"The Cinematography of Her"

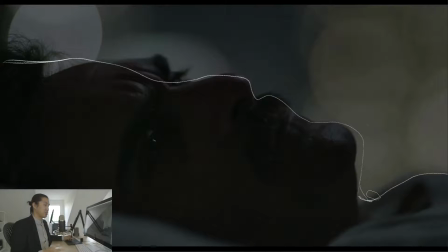32:43 And as he attempts to do that, I think he tries, like with the filmmakers start to obscure his human form. You know, this is the way that they, like you barely even see his eyes. You just see this little light and this kind of odd, abstract, like mountainous shape is his body.
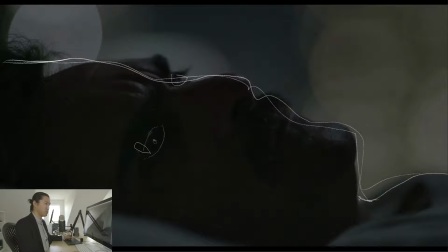32:58 And it's almost like in voiceover. Actually, I think during the sex scene, it goes to black because it's just about the voices. It's just about this like, you know, thing in your head, and the background goes completely abstract. To me, it seems like a spaceship. Like his apartment seems like a spaceship when they're talking to each other like this, and those are just like stars, like out of focus.
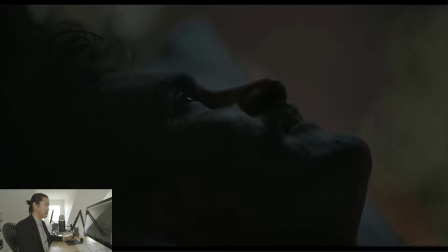33:17 You know, and that's Act 5, where they have they like kind of like consummate the relationship.
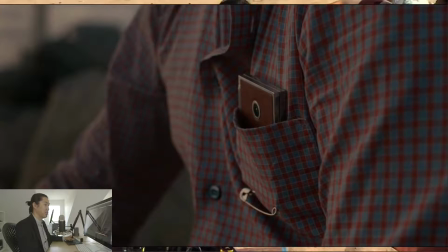33:24 Oh, I screwed this up. Let me do one thing. You're seeing through to the background. There were a lot of frames in this, so I had to kind of speed this up the way that I prepped this. So here's Act 6, and then we're going to take a break. So, oh man, I messed this up.
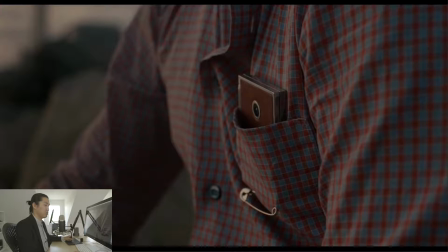33:43 But, so what are we going to do here? How are we going to do this? So I did this kind of backwards.
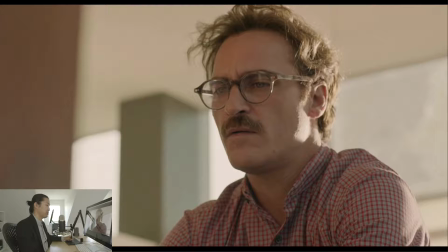33:48 So we're going to do this, right? Okay. So, I apologize that this is all messed up. Why didn't I didn't prep this right. Just give me like 2 seconds. I did not prep this correctly for some reason.
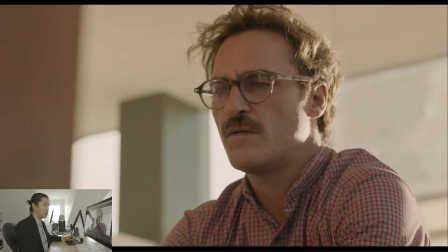34:04 These breakdowns are kind of a lot of work to put together, and I'm super happy to do them. And I'm personally learning a lot and getting a lot out of these, like in multiple ways. But sometimes I mess up the setup, so sorry about that.
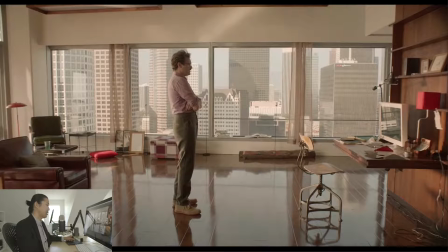34:18 So this is after they've had sex, and they're like kind of like, it's so fun. It's like after you meet someone for the first time and you guys, you know, you get intimate. It's like you wake up in the morning, it's kind of like, so hey, you know, and this conversation he's having, but he's having it with the computer.
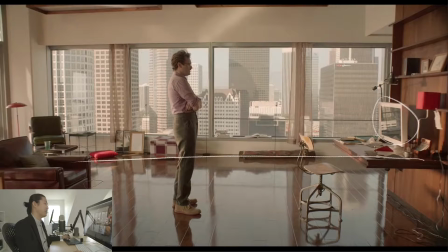34:38 And again, we're on this side of the line, right? We're on this world. So now he's kind of like back to like, we're at this kind of like standoff relationship thing where it's like you're a computer and I'm a human, sort of. We're on this side of the line, right? Okay, just like in the beginning. And he's like,
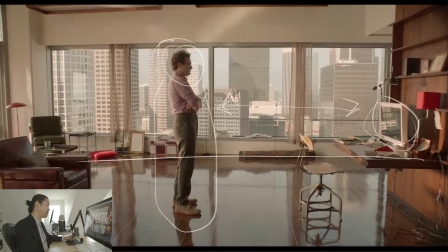34:53 I just wanted to tell you that, I'm not looking for a serious relationship, which is funny. And we're on this side of the line. And then he sits down and starts to talk to her again.
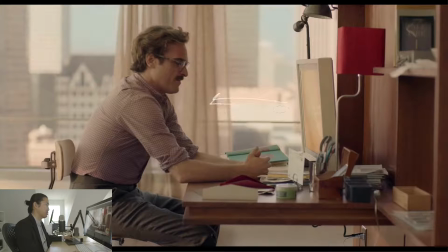35:07 They start to get a little bit closer, right? Like this is like the proximity here has gotten smaller. They're having a conversation.
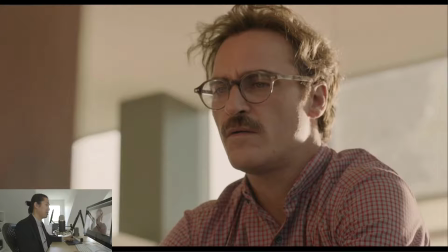35:12 There's one point I wanted to touch on, but then we flip. We're on the other side of the line. She's like, hey, I don't want a relationship. I'm cool. I don't even have a body. Like, so he starts to like see her again, see her
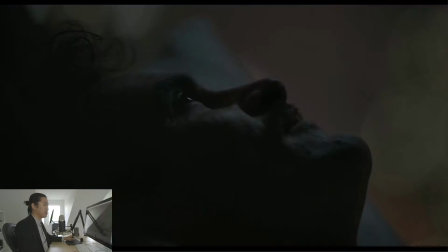35:27 as a person, as something to have a relationship with. Oh yeah, and when they're having when they're having sex in the bedroom, his glasses are off. Okay? His glasses are off. He's seeing new things without the old tinted lenses, without the old baggage, the old way of seeing.
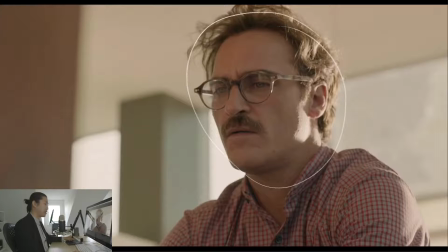35:43 He's not wearing the glasses, but he kind of puts them back on, one, to see, two, his protection.
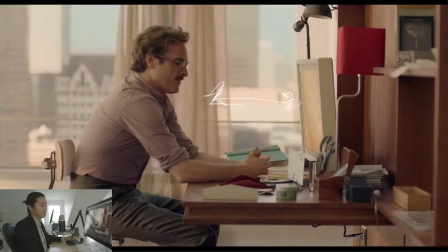35:48 He's protecting himself. He's back with the old lenses of the world here. But as he gets closer, we flip to the other side of the line.
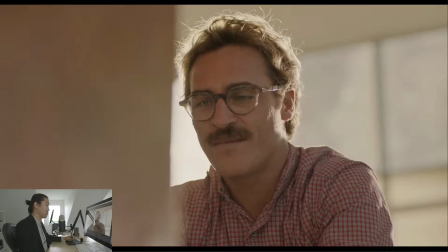35:56 He starts to engage with Samantha again as more of a person. And he's like, you know what? Let's go do something fun. That's what you'd want to do after you guys like just met and just had like you're in the romantic phase of your career of your relationship.
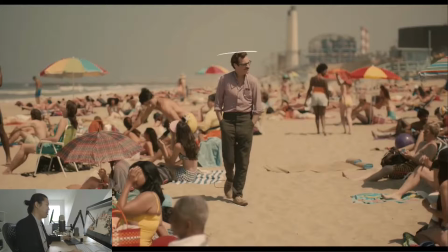36:09 Here's a tracking shot with like I would guess about an 85 mil to longer, maybe a 135 millimeter tracking shot. So you see a Steadicam shot with a 135 mil on. You're like, what is that for? That's what this is. This long telephoto shot that's moving, and what it does is it makes the depth of field very shallow and it keeps him isolated from the background.
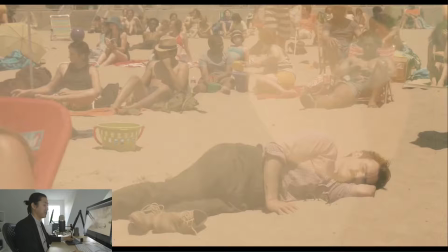36:28 Right? Everything else is very shallow or is very out of focus. He takes a nap with her here, and he takes his glasses off. Fully committing to this, I think, like new type of relationship. He takes his glasses off. He's laying down. He's accepting this new world. We see all these other real world couples, right? Maybe I don't know who's all a couple, whatever.
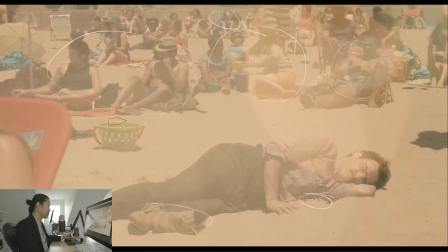36:48 We see some couples and kids. Nice sand bucket. I got a couple of those for my kids.
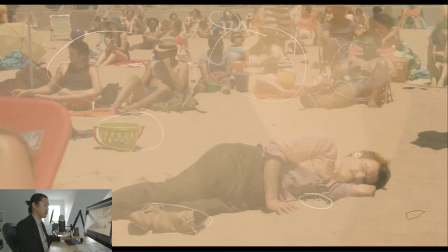36:53 And he's hanging out with his I was gonna say person, his significant other.
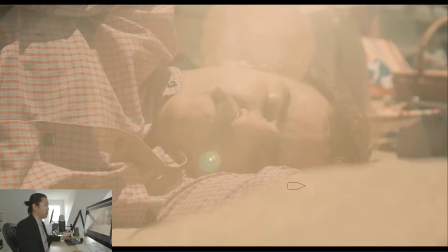36:59 I don't know what you say to this, or what you call an OS. And he's sleeping, and we have these flares happening, and I think this is like happiness, right? And in a way, it's like here's Samantha, here's him. This is a couple shot, at the beach, and we see these flares happening, which is I think the sunlight that we talked about in the beginning. The sunlight hitting him in the face is Samantha,
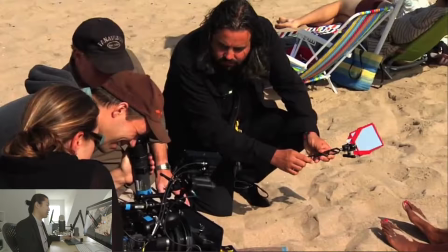37:19 and I found this like cool behind the scenes still of Hoyt here. My hair looks like that right now, with an ultralight on, with a little 4x4, maybe smaller mirror, and he's just reflecting the sun into the lens, and that's how they're getting this.
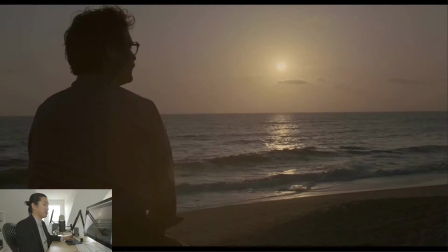37:34 So we did do one technical breakdown, but that's literally the last one for the entire movie. And then they shut down the beach. They stayed there all day, just having fun together, just talking. Here she is, here he is. And they're having a romantic sunset together, and he's having a great time.
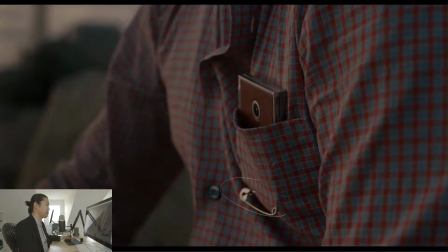37:51 And so is she down here. I don't know what the clothespin's for. Are the clothespins to boost her up? Is that what's going on? That's funny. So that is Act 6.
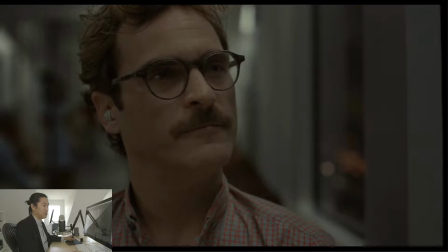38:01 And we're going to take a tiny break here.
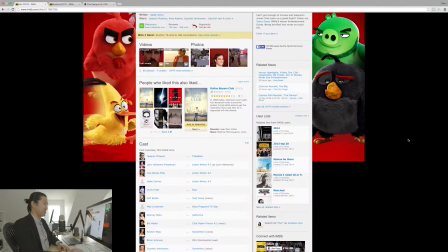38:04 And I kind of apologized before, like this movie is like really, really got to me and still gets to me. So I'm trying not to like lose it and like, break down on this, cause it's real, man.
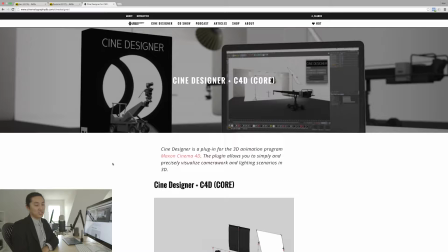38:18 This is real. Oh yeah, let's actually take the tea. I kind of drank all of this before the show because I was thirsty.
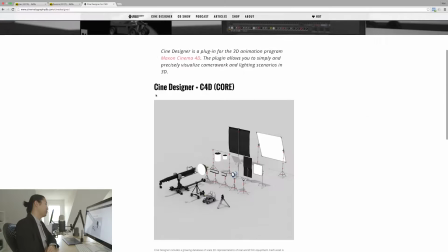38:27 But you don't know that. So I did a redesign for Cinedesigner, the website.
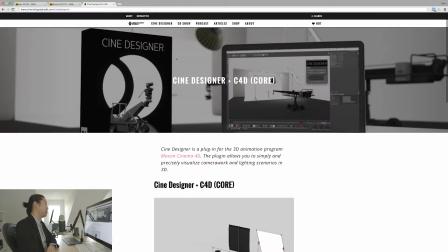38:33 I kind of broke this down into different sections.
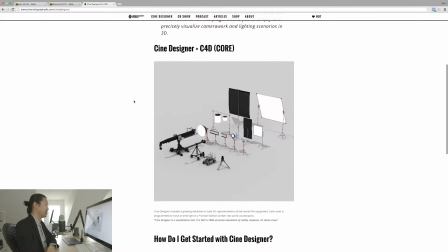38:35 So here's Cinedesigner, which for you people that don't know, this is my 3D Cinedesigner previs app for cinematographers and directors.
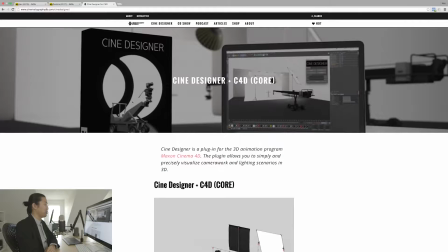38:43 And it's such a... we're going to see more and more of this as the users start to grow, and I'm seeing amazing work done.
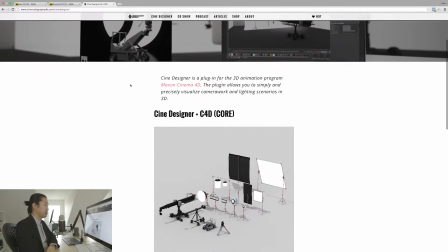38:49 It's an amazing place to experiment with cinematography.
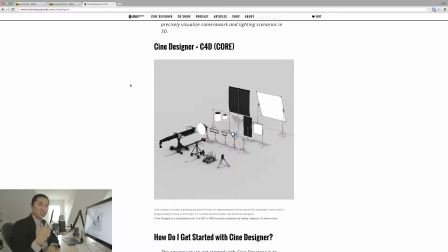38:54 To really just like look at the high level aesthetics, think about where the lighting is coming from, look at framing, and it's something you can do on your computer for free, and it's infinite. You get sucked into it. The people that have started to use it, they tell me, I just spent 6 hours doing this, and then the time disappeared, and it's like, you can get into you can make the shots that we're watching in Her happen in 3D.
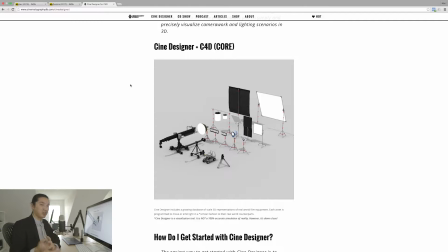39:14 And you don't have to worry about all the physical, like having a real location, having people, having lights. I know that's obvious, but like you start to treat this as like a real filmmaking process, and you can start to do some amazing things in it.
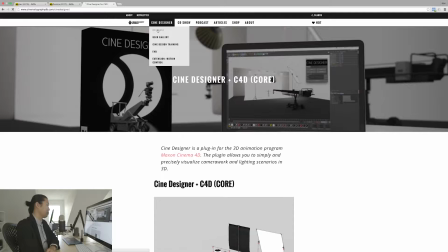39:24 So people have been telling me that, and I personally find that's true. I have a couple new sections I've broken out.
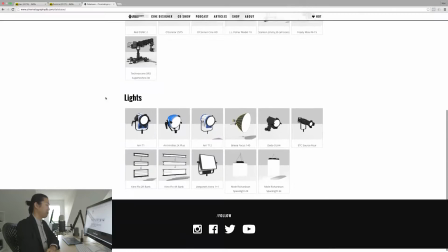39:30 Here's the database section. So I'm trying to list out all the different tools that are in it.
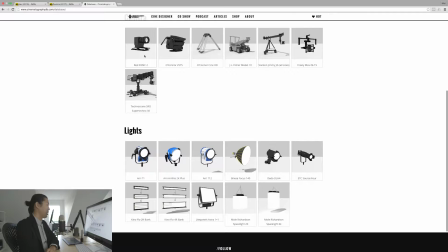39:34 This isn't all of them, but I'm going to make a page for all the lights so that it's very explicit, like what's in it.
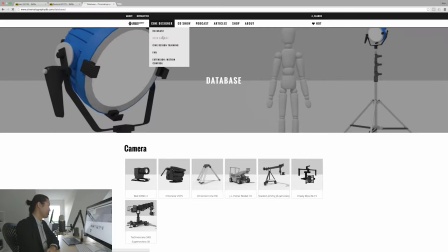39:40 So I'm starting to build that out. That's the database. I redesigned the user gallery.
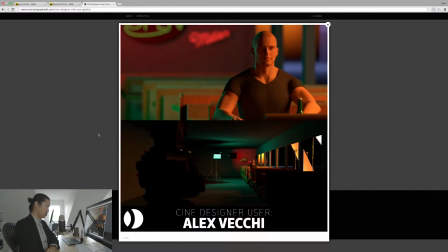39:46 So here's something that Alex Vesci, who's in Brazil, made. Really beautiful, right? It's like a diner scene with a fluorescent in the background. You see the Kinoflow he used, and there's a 12 by with an orange light coming through the window. And you're really filmmaking, you're really talking about like, okay, he's in half shadow and it's orange and there's this green backlight.
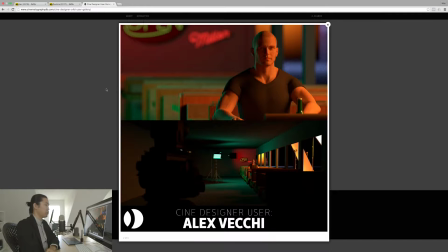40:06 And like, what does that mean? You can do the high level here too, but you can execute it virtually. And then you can bring this stuff onto your real shooting, or you can just keep it virtual, either way.
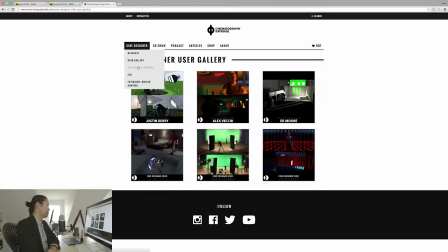40:14 So I made a little better user gallery. It's going to get better and better over time. Cine design training is
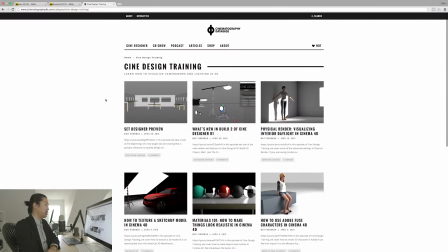40:21 there's no schedule for it. I just make videos where I just download everything I know about 3D and how you do this in the computers to make it easier. I've learned a lot. I've learned a lot about Cinema 4D and 3D and how to just get past all the settings and just like get into the filmmaking.
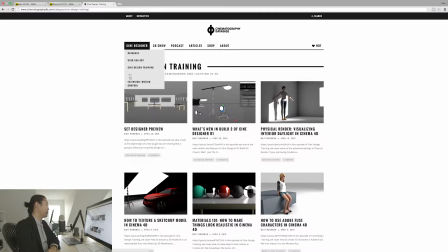40:36 How do we do cine design? How do we design cinematography? There's an FAQ, and then there's this extension that I made.
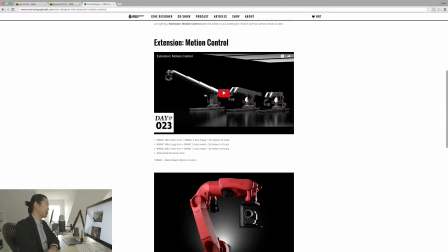40:43 This is probably for professionals mostly. It's really high-end motion control cranes with a 6-axis robot from Motorized Precision.
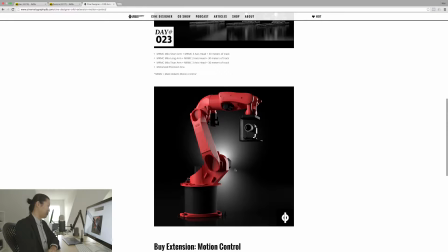40:52 This is the Kira model.